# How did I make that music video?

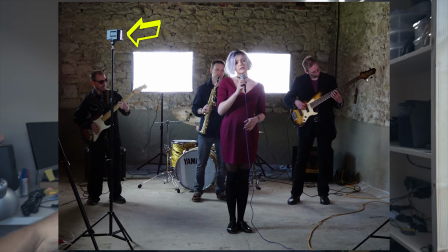And that's when I used my small LEDs, CN160. Pretty good, fairly strong, powered by Sony batteries and yeah they were very useful. The lights did really, really well, I was really happy with them, but they are not silent. Now they're not. There's a fan inside of them, it's just somewhere around there which cools the LED in the front and this is fine for music videos because you're not actually using the audio but for anything else probably not. On to the other locations they are all shot in London we got the shots of the Fabian office,
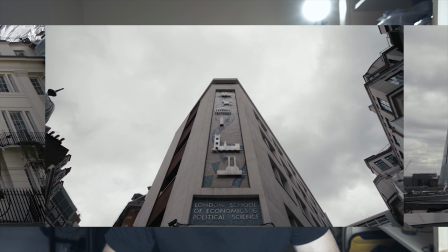place where George Bernard Shaw lived, London School of Economics founded by the Fabians and some cityscape shots of London.
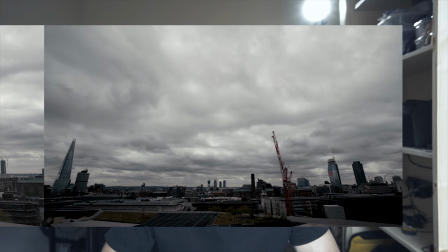Now I didn't just pick those locations and run them, the song is inspired by the Fabian Society which actually I didn't know anything about before the project.
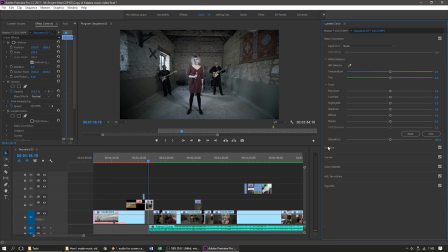Let's jump into Premiere Pro and look at the timeline. For color grading I used two LUTs I got from Film Riot's Cinematic LUT pack.
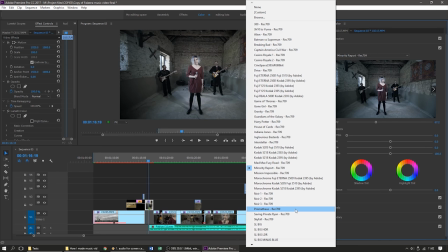It's full of great LUTs inspired by some well-known movies.
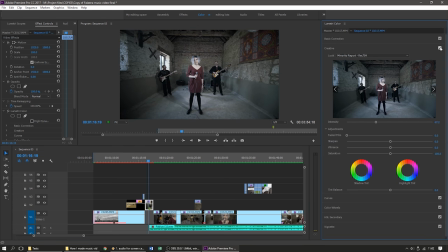I used Minority Report for the band and Breaking Bad for the London shots.
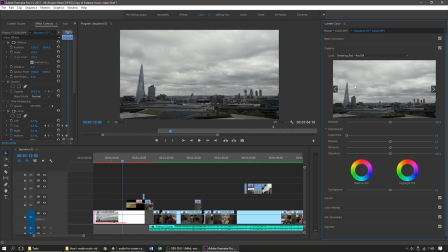I tweaked the intensity a little bit to get the look that I was going for.
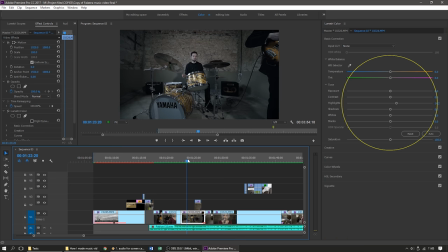I didn't really do any color correction, that's because I do like to get as good image as I can get straight from the camera.
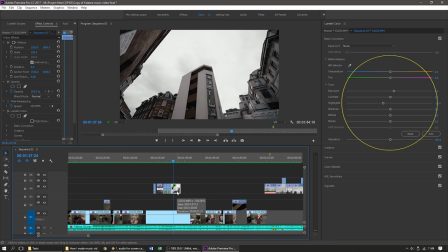Occasionally I adjusted the highlights and exposure just a little bit. I also used a bit of vignetting to focus on what's in the middle of the frame.
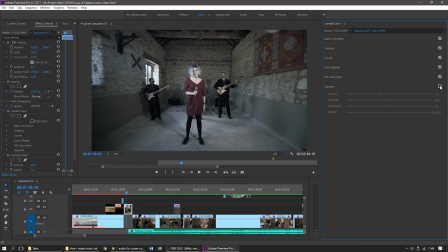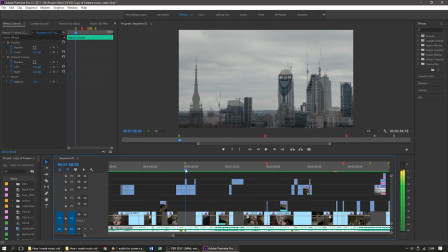I used quite a bit of transitions, Fading in, fading out, overlays.
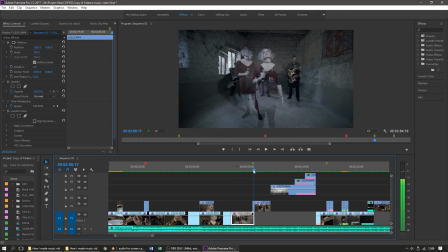In principle it's nothing complicated, it's very simple stuff. But when it's used well, it's very effective.
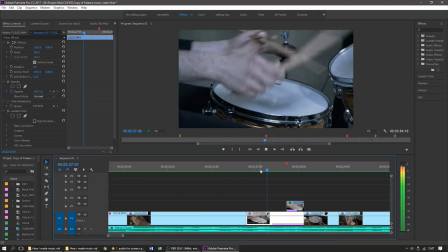I did some speed ramping and also some speed ramping in reverse.
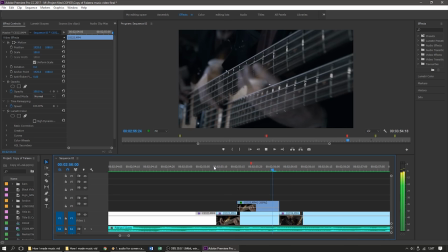I really like what happened in this clip. You get the movement of the guitar overlaid with the same movement in reverse and that gives you this really nice effect. The song gave me a kind of 90s feel, which I associate with this kind of transitions. This is just flipping over the clip, putting it on top of the same one because it just looked cool. I hope this was useful if you're planning on shooting a music video or if you're just interested in cameras and all things related. If you have any more questions, just ask in the comments and I'll see you again.